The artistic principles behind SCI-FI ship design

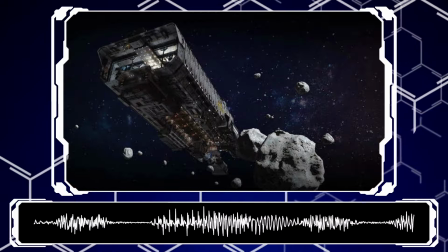The Canterbury from The Expanse is fantastic,
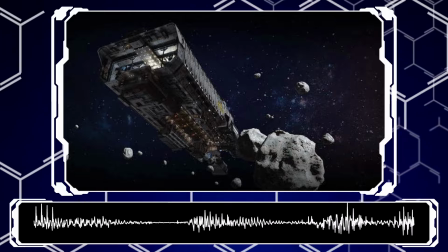it's probably one of my favorite designs for this kind of thing ever, I've talked about this in other videos, but it's so perfect.
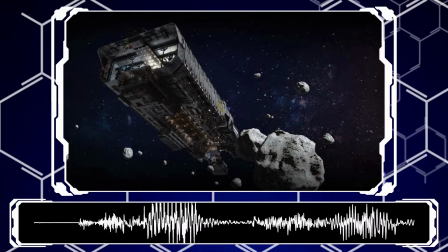It's an ice mining and hauling ship. It needs to capture and process icy rocks before storing them and hauling them back
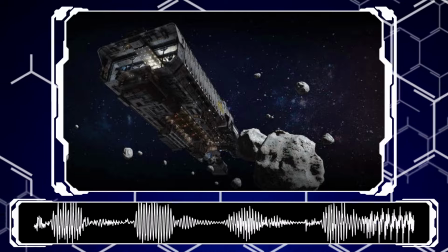to wherever it goes to drop them off so people can actually not dehydrate to death.
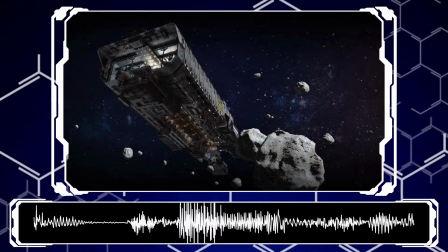To this end, it's a giant bucket with machinery and power systems coming off at every which angle, almost haphazardly inside.
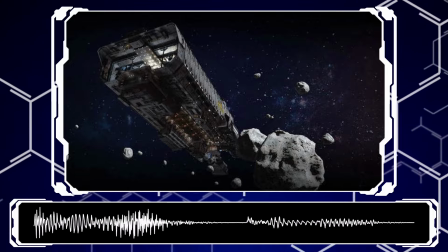It looks like an old, purpose-built ship that was never meant to be anything other than a dirty cog in industry's never-ending engine.
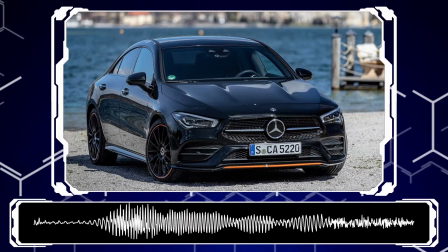It is great. When we move on to civilian ships, they're built often for comfort and style.
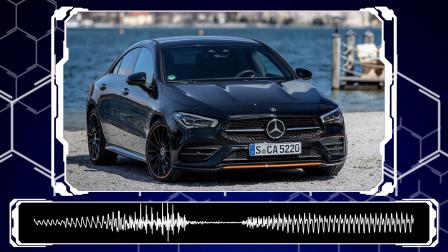Think about how things are done in real life. When a new car is made, not only is its function important, but also its comfort and its appearance.
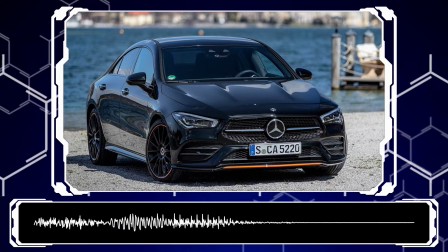It's something that is built to be not only functional, but attractive, sleek, desirable,
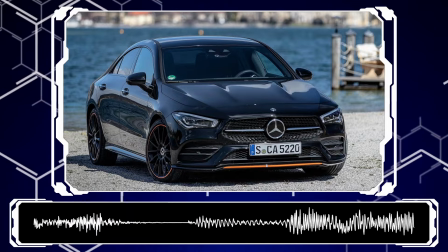something people would enjoy being around or within, or at the very least tolerate spending time in it over short or long duration,
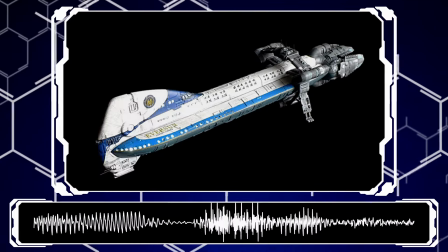like an airplane. We see the likes in Battlestar Galactica's civilian transports,
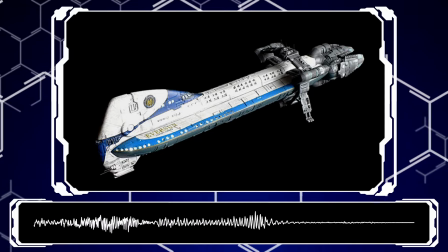or the multiple Star Wars shuttles that we see in many of the movies in the extended universe.
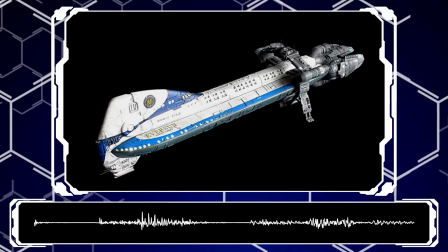Sleek and elegant, but serving their specific purpose well. In many cases with civilian ships as well,
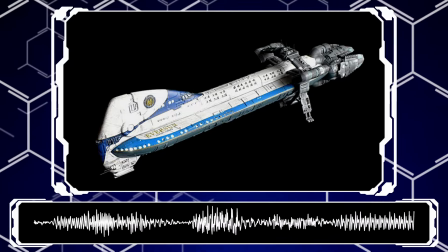they are far more able than military or industrial vessels for universe-building storytelling as well.
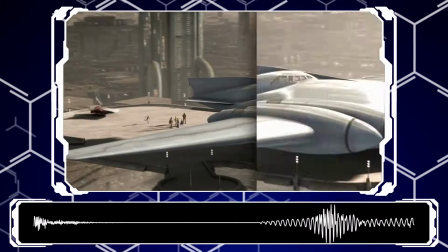This is getting a little bit off into the weeds, but the general aesthetics, the quality,
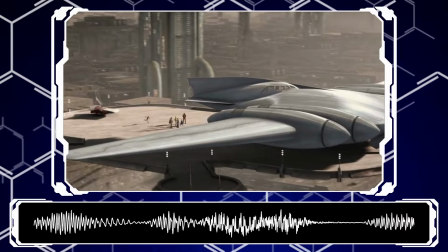the luxury that you present in many of these vehicles can very easily display quite openly and immediately what kind of environment you're in.
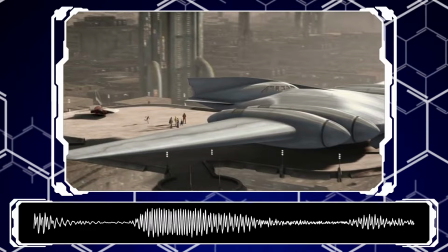Take the beautiful ships of the Royal Naboo from Star Wars in episode one, was it?
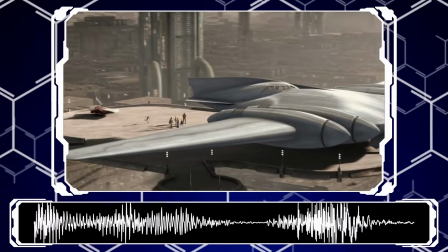I, I, I, my memory is blacked out most of the prequels, but they, the giant silver ships,
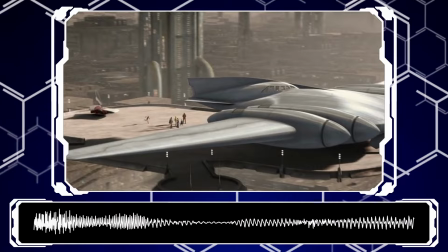and you look at the upper layers of Coruscant and you see all of these incredible transports and ships and these beautiful speeders,
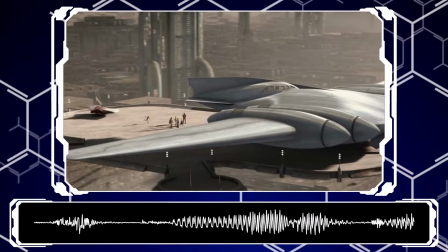and it just radiates political power and wealth compared
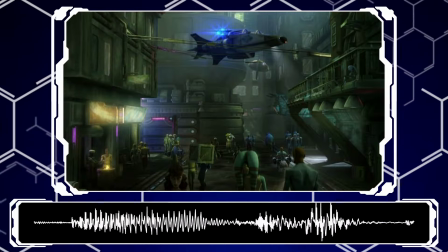to the outer rim that you see on Tatooine or in the lower levels of Coruscant,
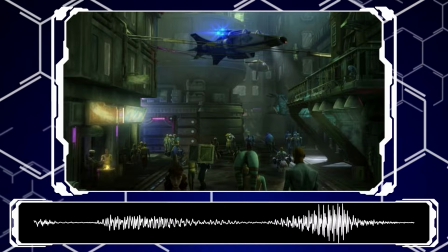where things barely look like they're working, they're grungy, they're dirty,
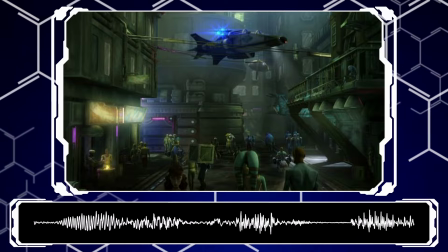a lot of that style and a lot of that aesthetic is completely stripped away and it looks like the people have gotten whatever they can get their hands on.
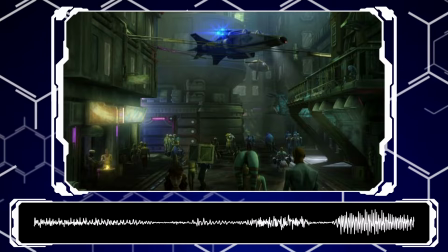It is a huge part of storytelling, especially in a more civilian-oriented story where giant warships and space wizards aren't the immediate focus.
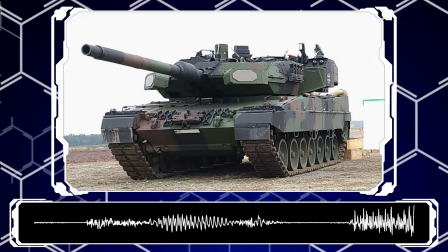If we think about military equipment, it is built to first and foremost work, just like industrial stuff,
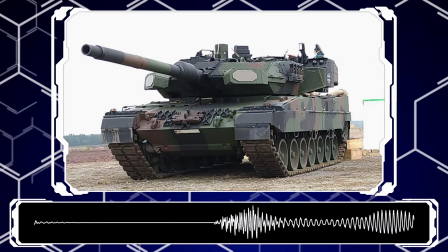but it's often built to be a unique kind of utilitarian.
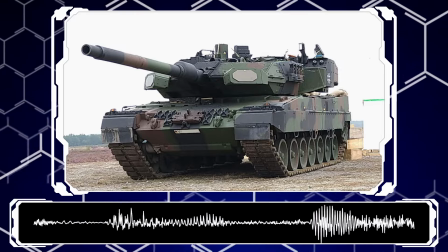If it's not needed or beneficial, throw it away.
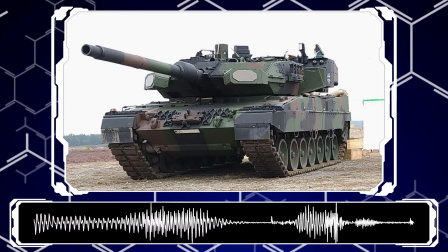But if it is needed or beneficial, then make it as effective and efficient as possible.
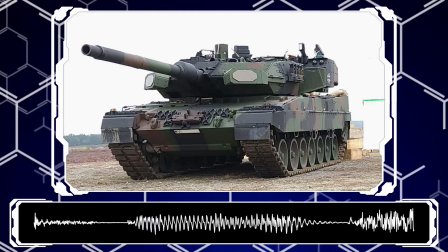This leads to designs that often look sleek, but angular.
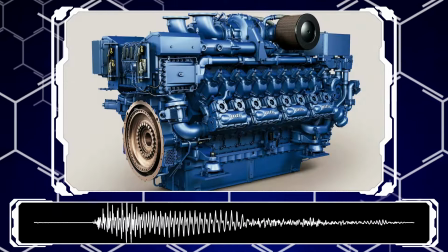They look raw and unfiltered, almost like an engine, where every component is housed and used correctly,
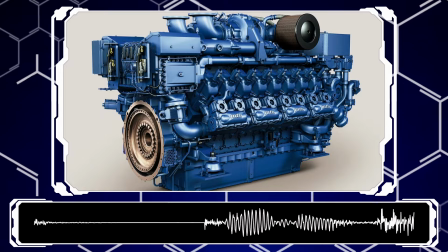but where each piece and part can be identified from the outside.
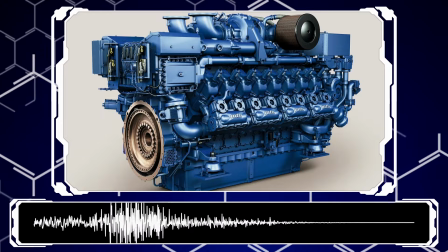These designs should look like power and fortitude wrapped up in ego.
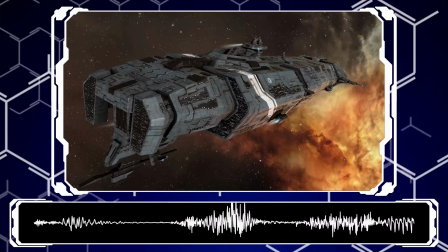It should be the definition of the projection of power and influence from whatever nation made it.
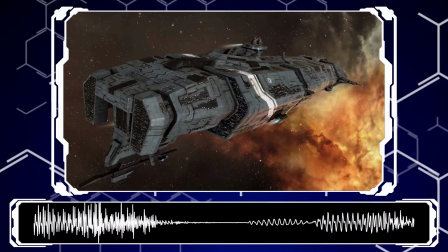When we see the Kaldari ships from EVE Online, or the Ammar ships as well, now that I think about it, are amazing at this,
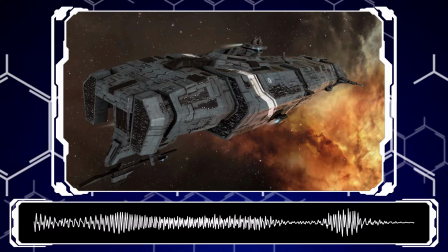their ships are often aggressive and angular with the rare but pronounced sloping segments.
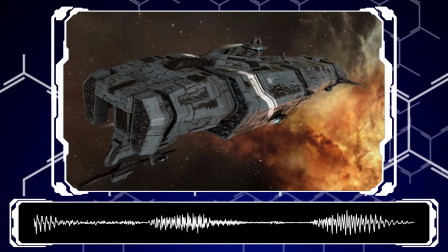They look designed specifically for conflict and to be technologically as advanced as possible,
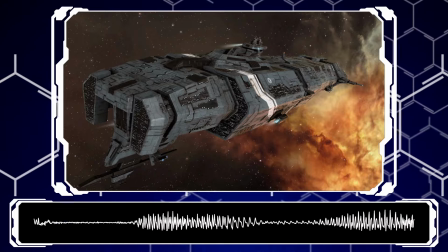and be as focused for war as possible.
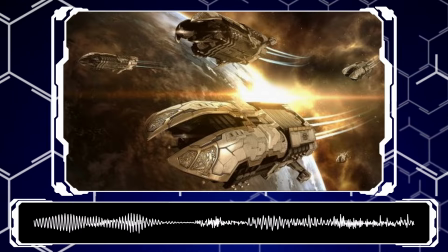When you look at the Ammar, they often have that same feel to them, but they cloak it in a little bit of religious zealotry.
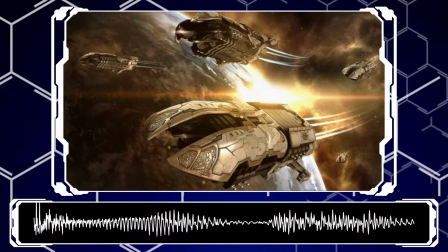While the armor and raw design is very utilitarian for most Ammar ships,
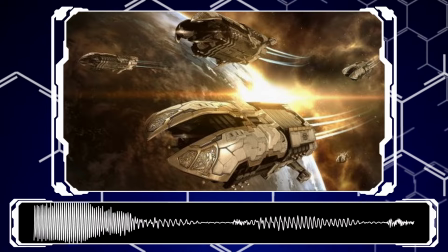in many cases they go way above and beyond with all the gold detailing, the ivory paneling and paint that they put on their ships,
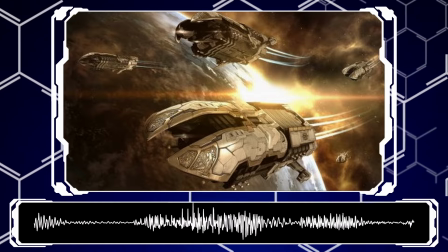and all of this extra gaudy garbage that's completely unneeded,
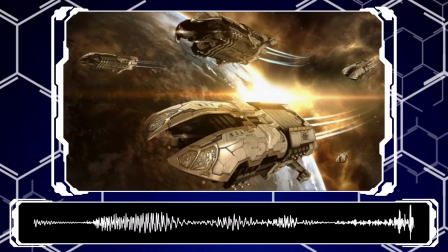but completely sells the fact that they're a ridiculously over-the-top religious imperial theocracy nightmare nation.
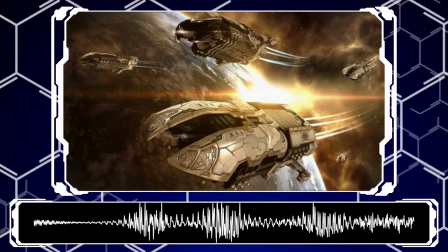Although, if we're talking about religious nightmare nation designs, ooh,
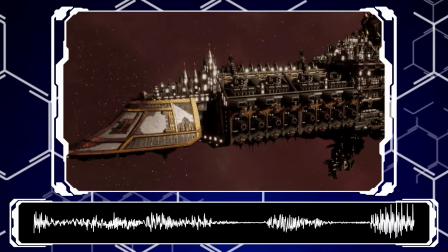40k says hello, yikes, imperial ships, oh boy, that's an entire other can of worms.
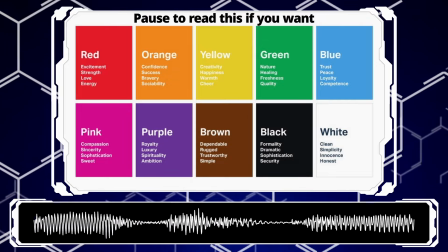And finally, we have color. This one is going to be shorter but is still in my opinion quite important
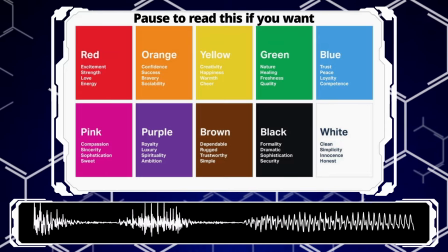because it can bring everything together and wrap up in a nice perfect little bow on top.
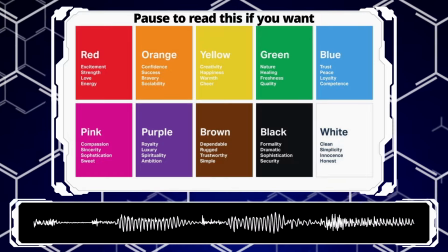Now as I mentioned earlier colors can convey meaning and often hold specific meanings
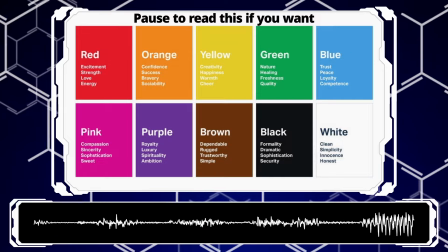depending on culture or society or the context they're in with a few general universal
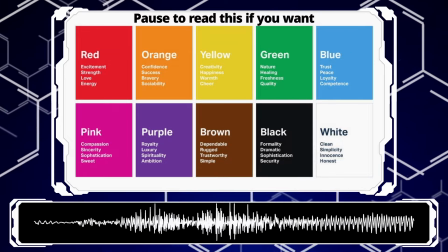rules such as cooler colors drawing less attention and generally conveying a more
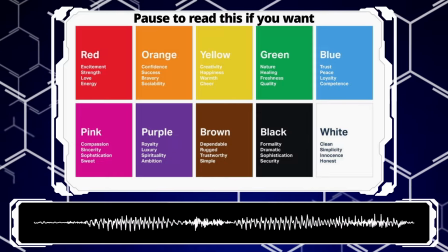calm disposition while warmer colors catch attention more easily and convey more energy
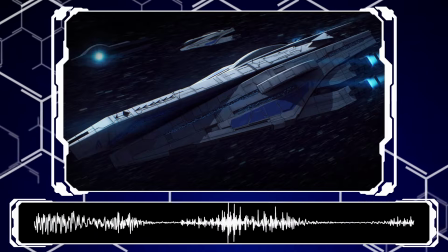and often aggression. When it comes to science fiction, excellent examples of this are, once again, Mass Effect ships, with this time the Alliance Navy.
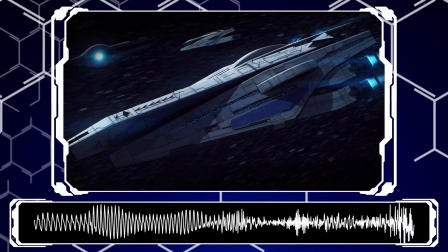The stark white paint of their ships is clean and modern. The blue highlights and accents make the ship seem refined and in control.
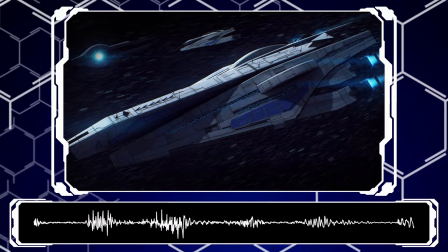The black sections for extra detail add depth.
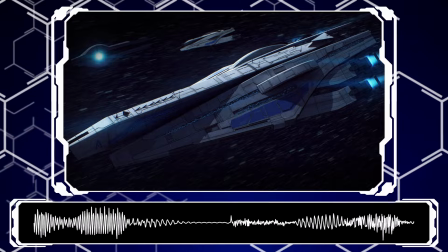The paint scheme makes the ship look like a united peacekeeping force that's ready for brutal all-out warfare.
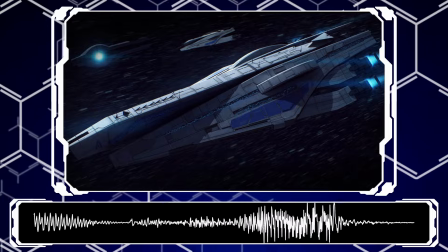That image may be entirely incorrect from the politics and the lore of the actual universe,
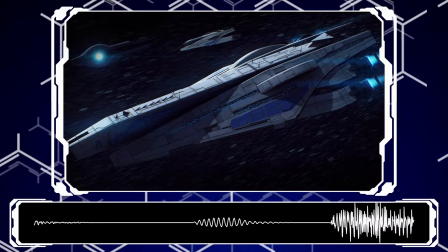but the Alliance Navy does look like a unified
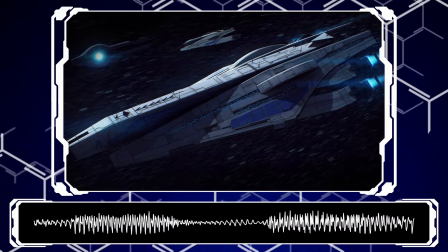peacekeeping force more than it does a brutal oppressive regime,
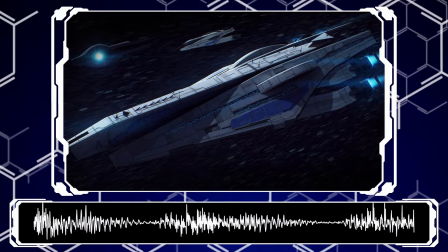and a huge part of that is down to the color scheme.
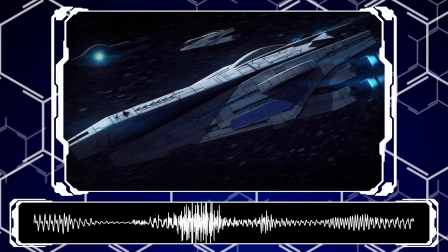Paint that thing angry reds and blacks and you'd probably have a very different outlook on what the ships appear as.
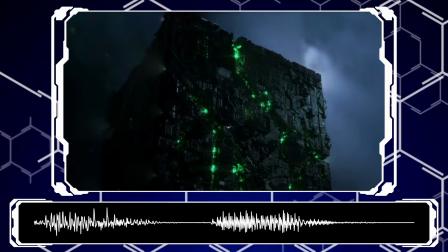On the flip side, however, we have an example of very few colors being used just as well.
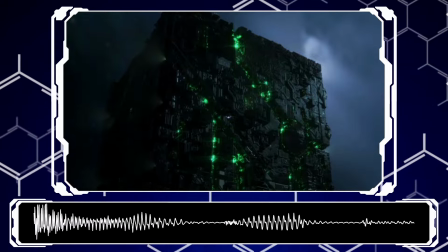The Borg Cube from Star Trek is a very, very deep gray fading to almost absolute black when in shadow,
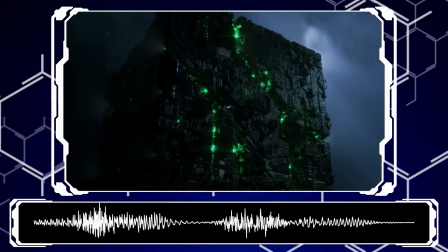and it has a sickly green glow of its lights and energy and is profoundly uncomfortable to look at.
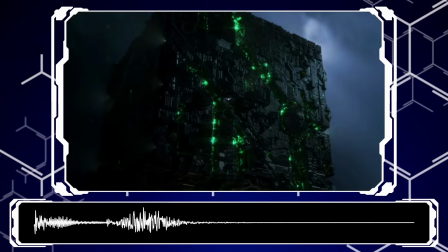It feels and looks alien and unwelcoming.
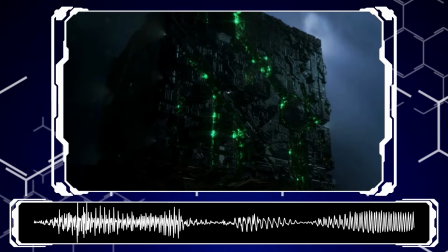And I feel like we can agree switching the color to blue or red wouldn't carry the same feeling,
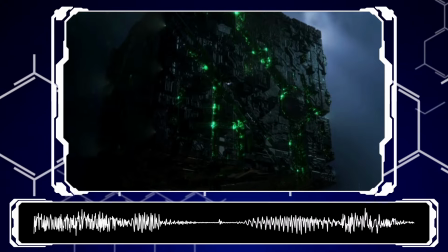because green is often used to represent sickness or disease or decay, greed and stuff like that as well,
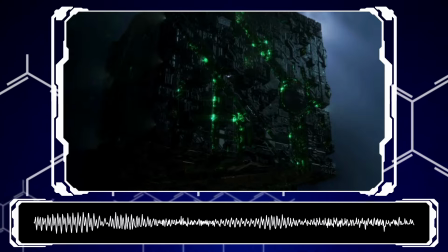but for the most part like sickness and disease when in narrative settings.
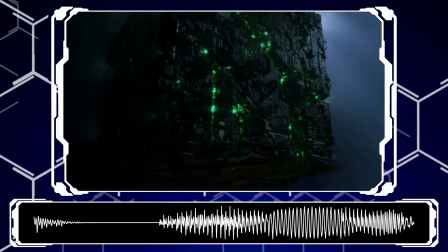And the Borg can very easily be described as an almost unliving virus that's just consuming everything in its path.
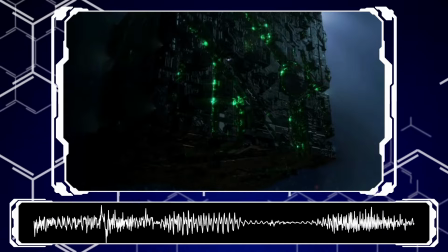That is a very succinct way to describe the Borg.
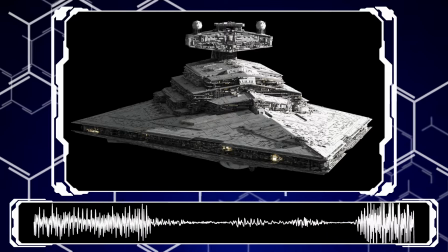Now, with all of that covered, let me explain why the Star Destroyer from Star Wars is my favorite ship design in all of science fiction.
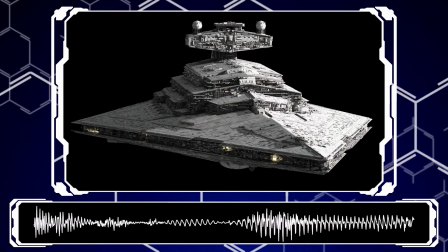The Star Destroyer first brings your eyes to the front hull.
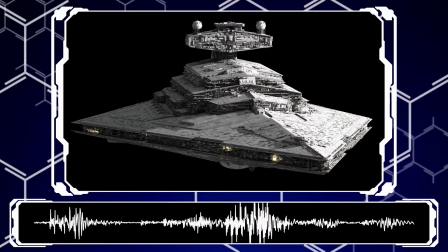It's perfectly angular, so harsh shadows are cast across it in absolutes, no gentle gradients.
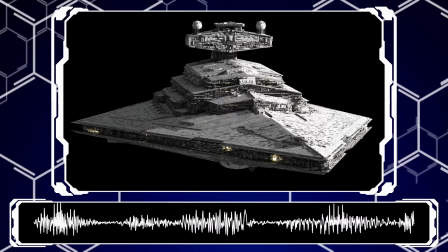It carries your eye to the base of the superstructure and around its edges as you follow the shape of the ship,
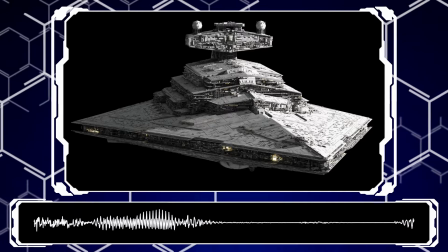seeing briefly the cluttered mess of city-like structures before you come to the next layer of armored hull-like steps.
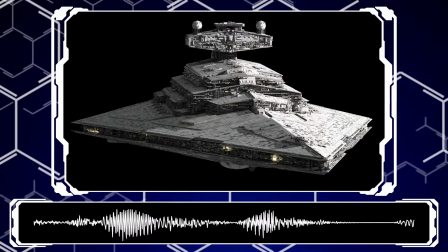The detail is broken up by long stretches of easily parsable flat surface that helps
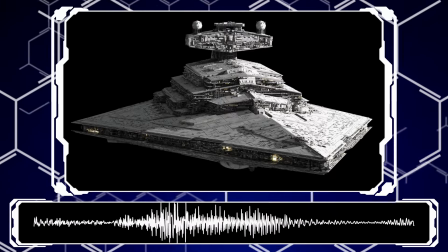accentuate the form of the ship and keep its profile readable while shepherding your eye up to the bridge.
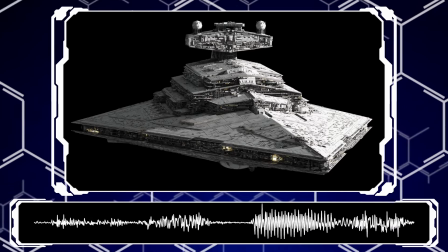The thin neck separating the head and surrounding it by space means it's like a little visual island up there,
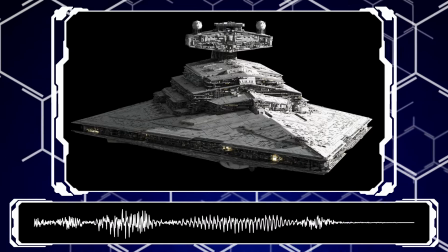letting you linger for a bit longer to appreciate the more detailed segments like the flat communications array and the bulbous shield generators.
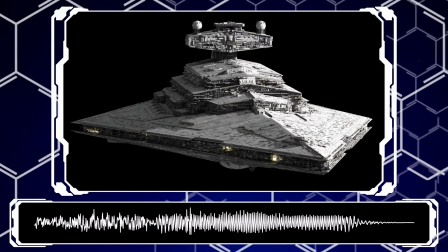And speaking of, the shapes in the ship are so elegantly simple, it's great.
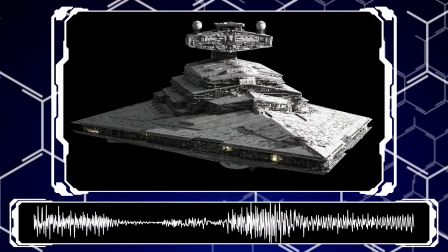The hull is a giant triangle made of smaller triangles.